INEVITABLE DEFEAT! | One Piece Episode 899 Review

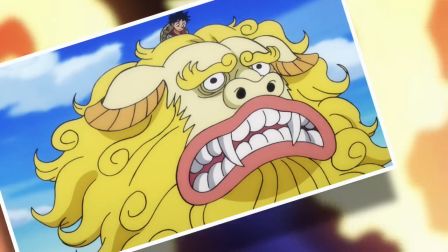(4:09)
He just kept running until they arrived at the village and the sewer stuff took place whilst traveling. So this whole stopping at a fork in the road is purely filler.
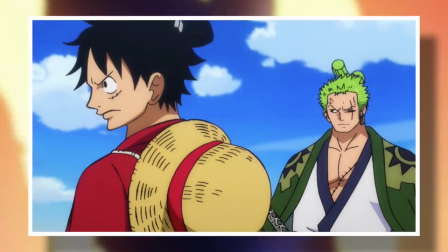(4:16)
It adds nothing to anything, except I guess it does present an opportunity for a Zoro joke, which I suppose is always appreciated.
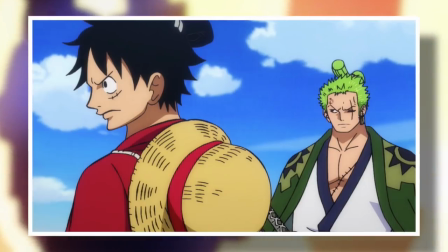(4:22)
I mean, it is pretty funny when he suggested that they go right, because even before it happens, you just know that someone is going to correct him and say, no, we're going to go left.
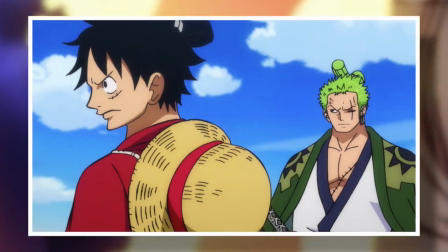(4:31)
Except I was expecting it to be Luffy, actually. I think it would have been pretty funny if he'd taken that suggestion from Zoro, and because he knows him so well,
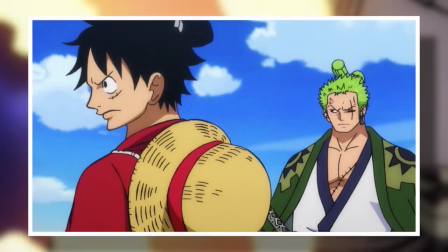(4:37)
he sort of used that as an anti-compass and ordered Komachio to go left as a result of his swordsman's awful,
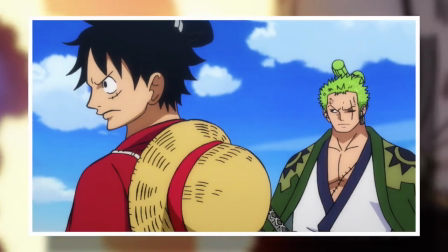(4:43)
awful intuition. Then Suru could have popped up and gone into her dialogue or something along those lines.
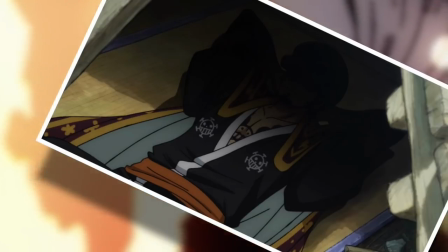(4:47)
But the next intriguing decision made in this episode was closer to the end, where we caught an elongated glimpse of one Trafalgar Law.
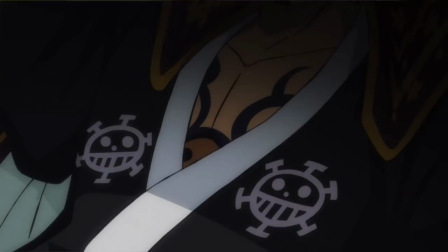(4:53)
Although I feel like we spent more time lingering on that shot of his chest than anything else.
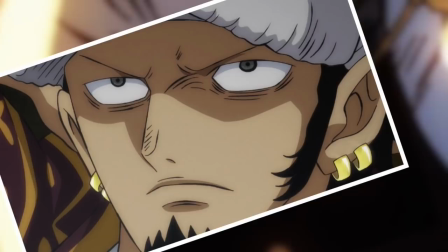(4:58)
So just like Hawkins in a previous episode, Law was not originally reintroduced at this point in the manga, although I do kind of get why they did it.
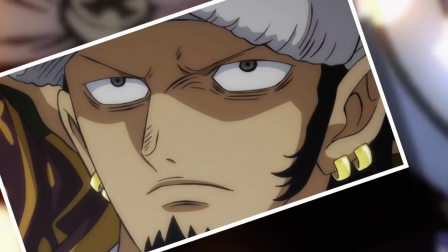(5:05)
Law is a huge fan favorite character and practically guaranteed to generate excitement after not having been in the story for ever so long.
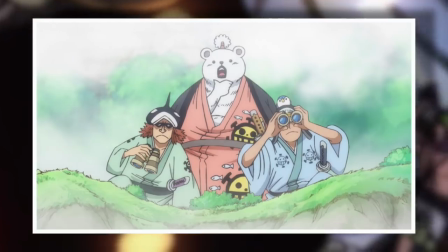(5:12)
I have to say, I do prefer how the manga handled it though, which was a chapter that just ended with seeing the Heart Pirates, Beppo, Penguin, and Chachi.
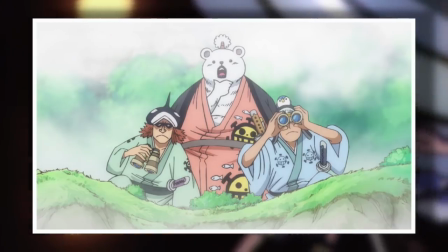(5:18)
I really liked this because seeing those three built up my anticipation to see Law.
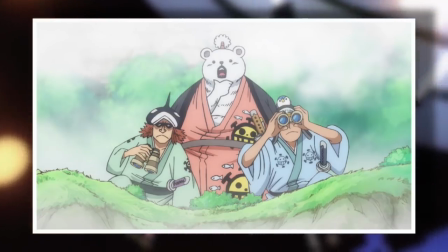(5:23)
You know, it was like serving you an entree before a main meal and just letting you sit with that feeling for a while, accustomizing the audience to the Heart Pirates palette before going into the captain.
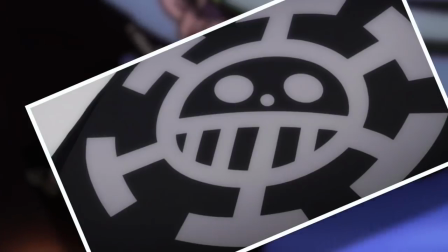(5:31)
But this is a very, very minor criticism, because in Law's case, I don't think that seeing him here does much to undermine his reintroduction as I remember it.
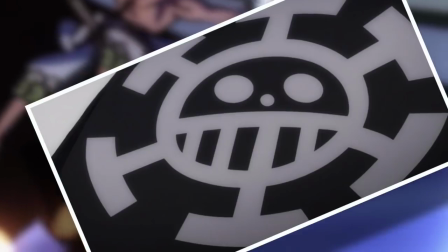(5:39)
So sure, why not use him to generate a bit of end of episode buzz?
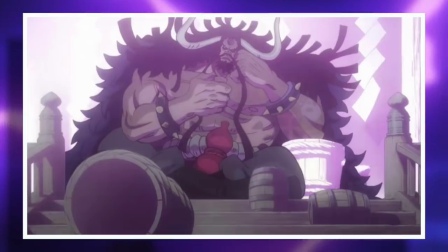(5:42)
Not that I think we really needed it, because the very final scene of the episode does that quite effectively on its own with a surprise shot of Onigashima and Kaido.
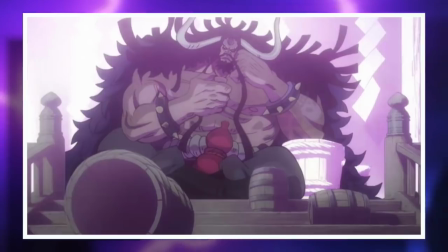(5:50)
So this was definitely not in the manga, and you can tell that quite clearly because of the narrator's words,
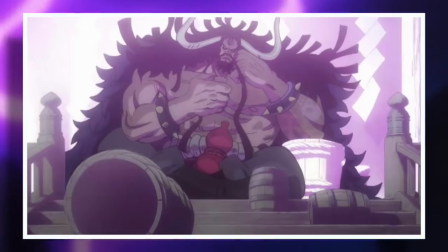(5:55)
which is something like, "For now, Kaido is just sitting, calmly, biding his time."
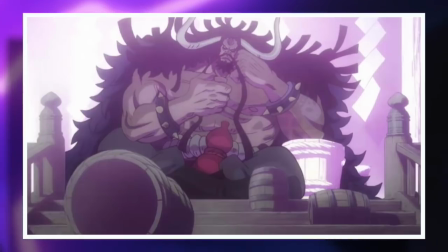(6:01)
Which translated means, "We're going to show you this shot of Kaido, but it has no relevance.
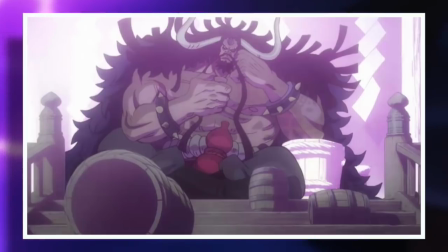(6:06)
It's just a bit of flavor." And until I start thinking too deeply into it, which I have a habit of doing, I don't mind it at all.
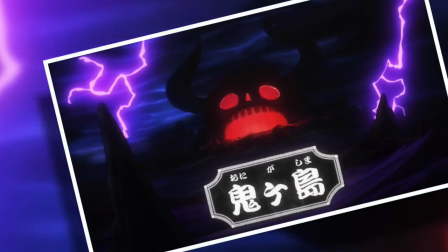(6:13)
Onigashima looks brilliant, super intimidating, and the shot of Kaido is also incredibly well done.
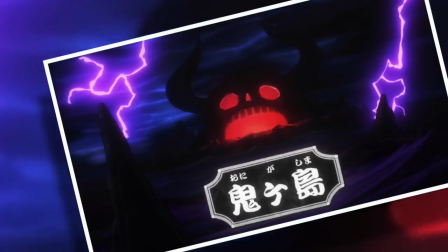(6:17)
It's an aesthetic treat for sure, but that is all there is to it, which is not to imply that it actually needs anything else. Anime is a visual medium after all, so giving us great aesthetic content is always good.
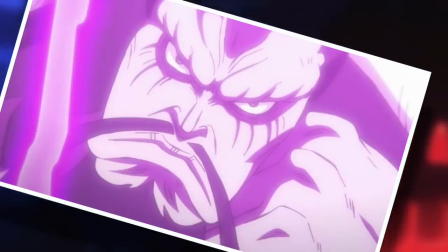(6:28)
I just, yeah, once again, I've thought about this far too deeply, because fact is that this scene, it makes no sense. Kaido is not a character who sits calmly and bides his time, not at all. He is a purely emotion-driven existence who is incredibly impatient and makes consistently impulsive decisions.
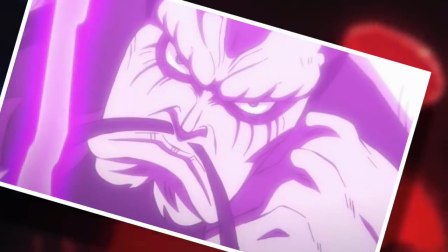(6:43)
Furthermore, unlike Law, I do think that this does a bit to undermine Kaido's reintroduction into the series,
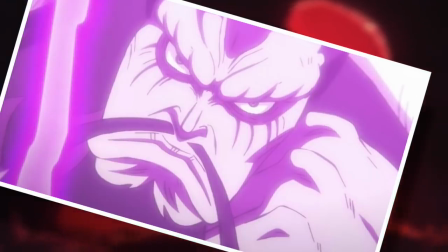(6:48)
because let's just say that Kaido's first appearance in Wano is, it's definitely something to remember.
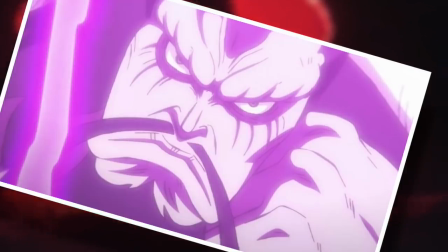(6:54)
But I can't deny that it's always nice to see Kaido, and once again, Onigashima was quite the treat to see presented so wonderfully.
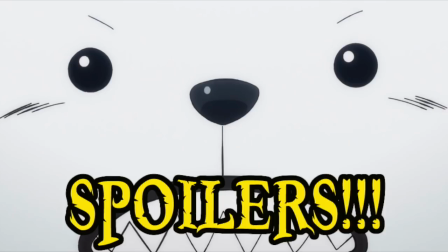(7:00)
Alright, now I'd like to go over something spoilerific, because essentially there was something in this episode that no anime-only fans would have really noticed, but the large majority of manga readers would have picked it up instantly, and I do need to briefly touch on it. Now this is not an insignificant spoiler, so if you'd like to avoid it, then please do skip to this time in the video.
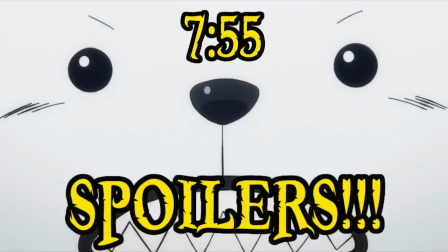(7:17)
However, for everyone else, here we go.
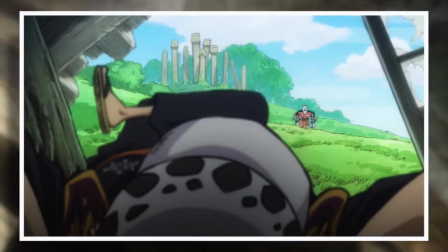(7:19)
So we saw something quite interesting during the sequence with the Heart Pirates, very surprisingly right out in the open, were the graves of the 9 Red Scabbards.
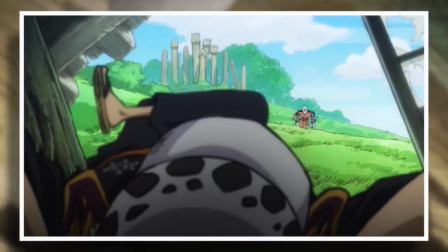(7:28)
So I've gone back and checked in the manga and they are certainly not visible during the sequence.
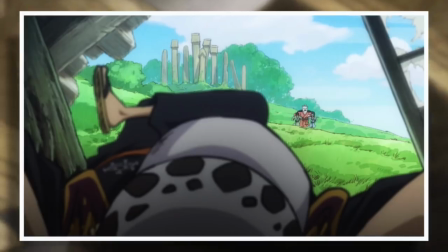(7:32)
But I do think that this is pretty cool because it's absolutely meaningless to anime watchers, because it probably just seems like another random piece of Wano texture, and it is a good nod to manga readers.
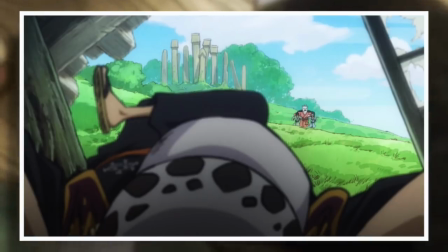(7:41)
Although I do really hope that these graves stay out of focus and they don't do too many nods towards them, you know, incorporating them in the foregrounds and backgrounds of too many shots, because we really do not want too much focus on them before their reveal comes up,
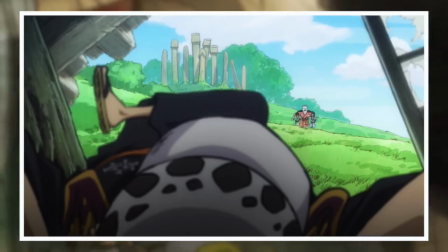(7:52)
so as not to tip anime-only fans off to their purpose or importance. And finally, let's also briefly touch on Kiku and Urashima.
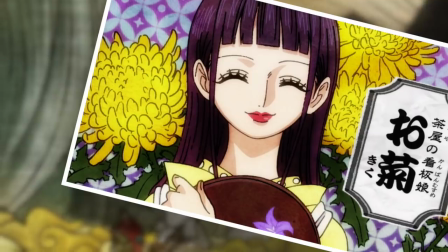(7:58)
And it is particularly exciting to see Kiku, because for any Hunter x Hunter fans out there, Kiku's voice actor is the same as Killua's, and Tama's is the same as Gon's.
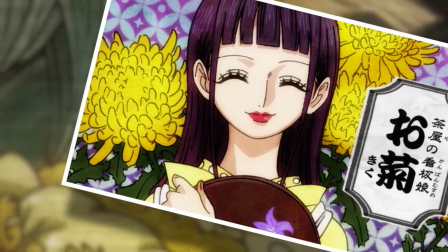(8:07)
So even though Tama was pretty out of it, when they crossed paths, the Hunter x Hunter fan inside of me could not help but just love that reunion.
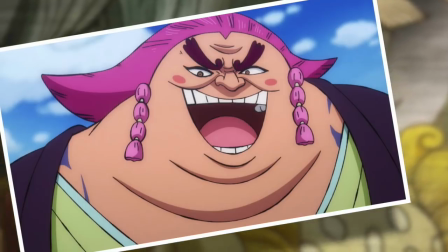(8:13)
And as for Urashima, he has a bold color scheme.